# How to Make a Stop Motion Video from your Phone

thank you for downloading Lapse. In this hands-on tutorial, I'm going to take you step by step on how to create a professional looking stop motion video straight from your phone.
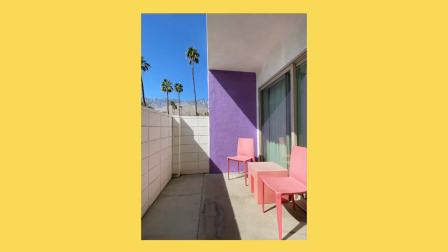(0:10)
Stop motion is highly visual and eye-catching because you can give the appearance of objects moving all on their own.
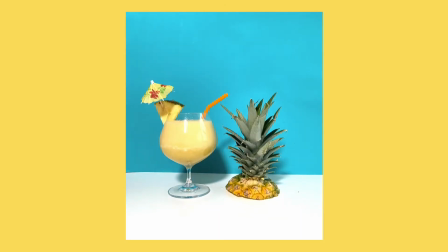(0:16)
Because Instagram autoplays videos, stop motion is the perfect form of video content because it's scroll stopping, loopable, and it looks like magic. The first thing you need to know is that stop motion is actually made up of photos. And when the photos are stitched together and played at a high speed, it gives the appearance of a video.
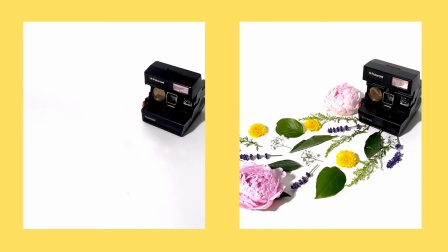(0:35)
Let's take these two videos for example. They have the exact same shots in them,
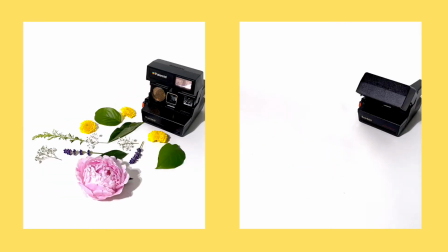(0:40)
and the only difference between the two is the one on the left is played at a much slower pace than the one on the right.
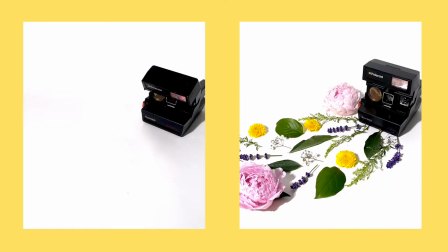(0:47)
Notice how the one on the left looks like a choppy slideshow versus the one on the right looks like a nice, smooth video animation. Before we get started with a new project in Lapse, first we're going to open up the iPhone Settings app.
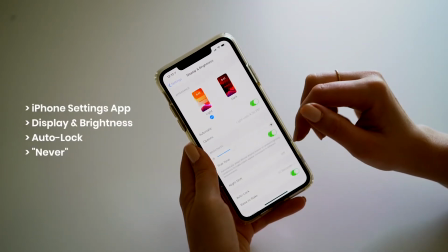(1:00)
We're going to go to Display and Brightness, and then for Auto Lock, we're going to click Never.
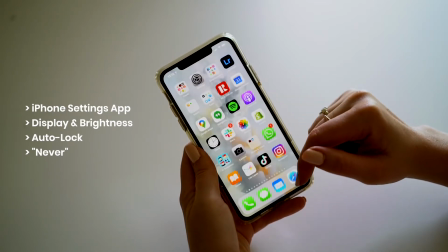(1:05)
This will prevent your phone from locking while you're shooting. We're going to create our first project in Lapse.
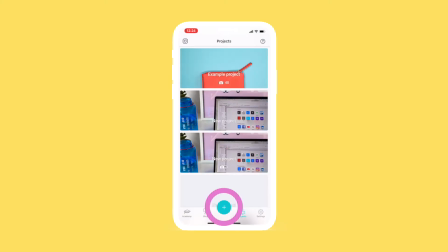(1:11)
Click that big blue plus sign on the bottom tab in Lapse, and the camera is going to open right away. Don't worry about any of the settings inside the app yet. We're going to practice the basics of stop motion, which is movement. So in this first project, we're going to make an object move from one side of the screen to the other. I'm going to use this pink hat, and if you don't have a pink hat, you can't use this app. I'm just kidding. Grab any object you want. It could be a mug, a plant, anything that you can just move from one side to the other. All right, let's start shooting your first project. First, take a photo with the frame completely empty.
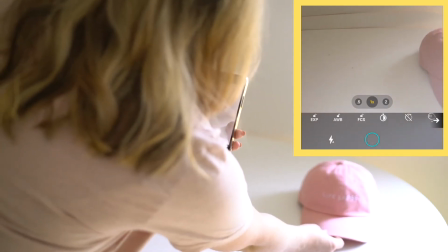(1:45)
Once you have the photo of the frame completely empty, you're going to move the object just a tiny bit to the left, and then take your next photo.
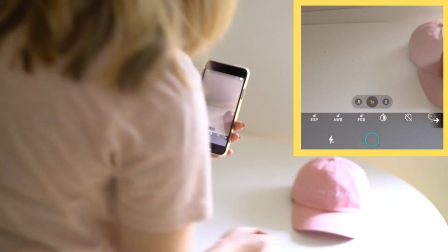(1:53)
Once you take your second photo with the object just a little bit in frame, you're going to notice the ghosted image overlay.
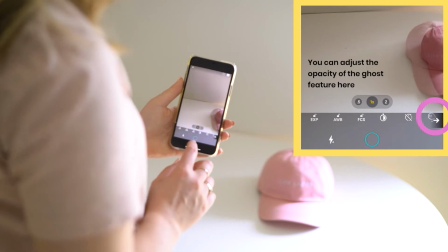(1:59)
This is the overlay of the previous image in your project, and it's there as a guideline so you know how far you have to move your object.
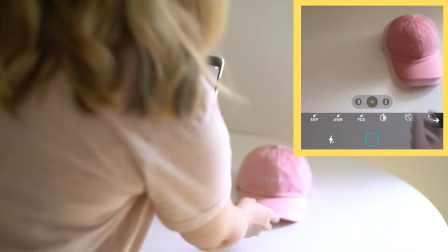(2:07)
We're going to rinse and repeat this process of moving the object, taking a photo,
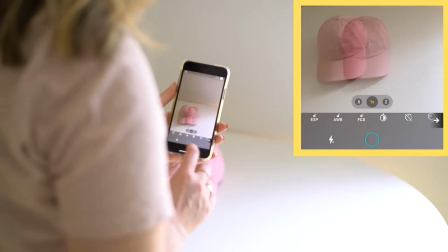(2:12)
moving the object, taking another photo, until the hat is completely out of frame.
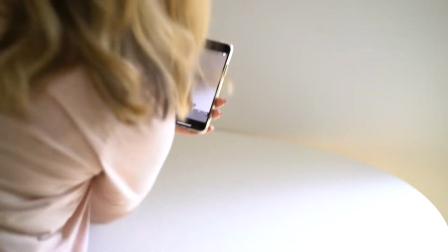(2:17)
And you're going to take another photo with the frame completely empty. Now, on the top right corner of the camera, you're going to see a play button.
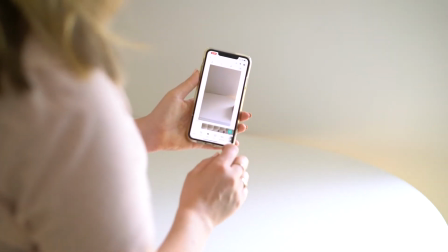(2:25)
Push that and the editor will open. Now push play and see your project.
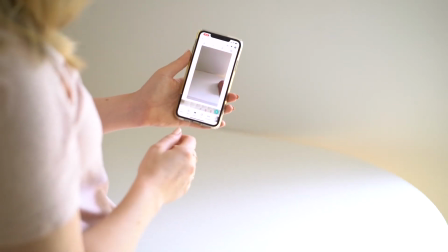(2:30)
Pretty cool, hey? We're going to adjust the speed of this project.
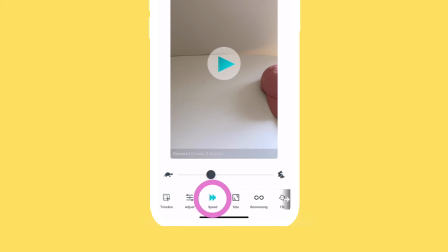(2:33)
So on the bottom tab, push speed, and then move the slider about 3/4 of the way to the right.
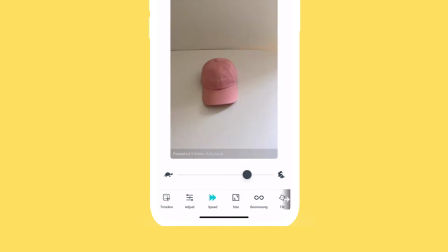(2:40)
So this is the basics of stop motion.
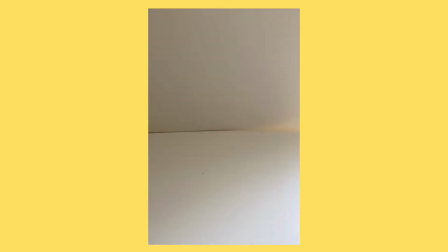(2:43)
But did you notice how the video is very choppy and the lighting's not very consistent and it has like a bit of a flickery look to it? In part 2, I'm going to teach you how to consistently light your video to avoid that flickering look and to also
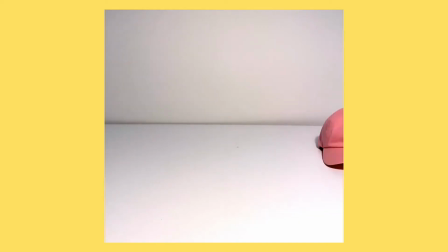(2:56)
stabilize your camera so that it's nice and smooth and we can have the video look like this versus this. Welcome back to part 2. We're going to take your stop motion skills to the next level.
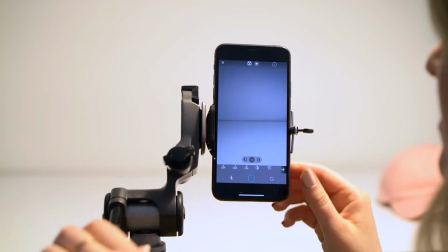(3:09)
So if you have a tripod, now is the time to use it. If not, grab a mug and place your phone against the arm of the mug or inside a cup. It's important that your phone remains still during the entirety of your stop motion shoot so that the focus can be on the object that you're animating, versus if you're holding it with your hand,
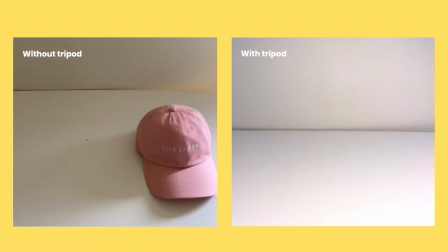(3:26)
then the background's not going to be in the same place between each shot, and the background's going to be moving and the object's going to be moving, and it's going to look sloppy like your first video.
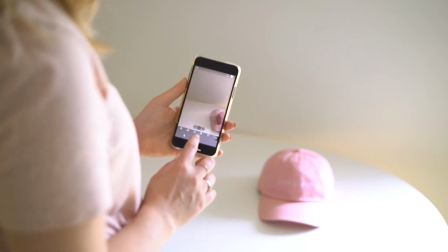(3:36)
Another tip for creating a seamless stop motion video is moving your object only a little bit between each shot.
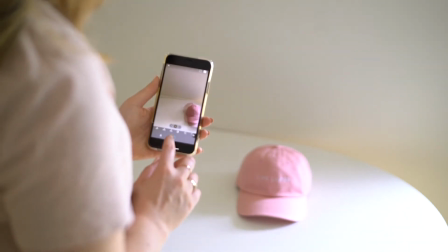(3:43)
That way you have many shots from your object moving from one side to the other.
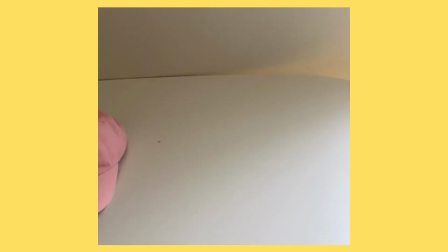(3:48)
If you only had 3 or 4 images, your video would look like this, and when played at a high speed, it's going to be gone in the blink of an eye. Next, I'm going to teach you how to avoid that flickering light look. We're going to use controlled lighting. Although daylight is very beautiful and has a nice, natural, fresh look to it, it's not your best friend while shooting stop motions, unfortunately.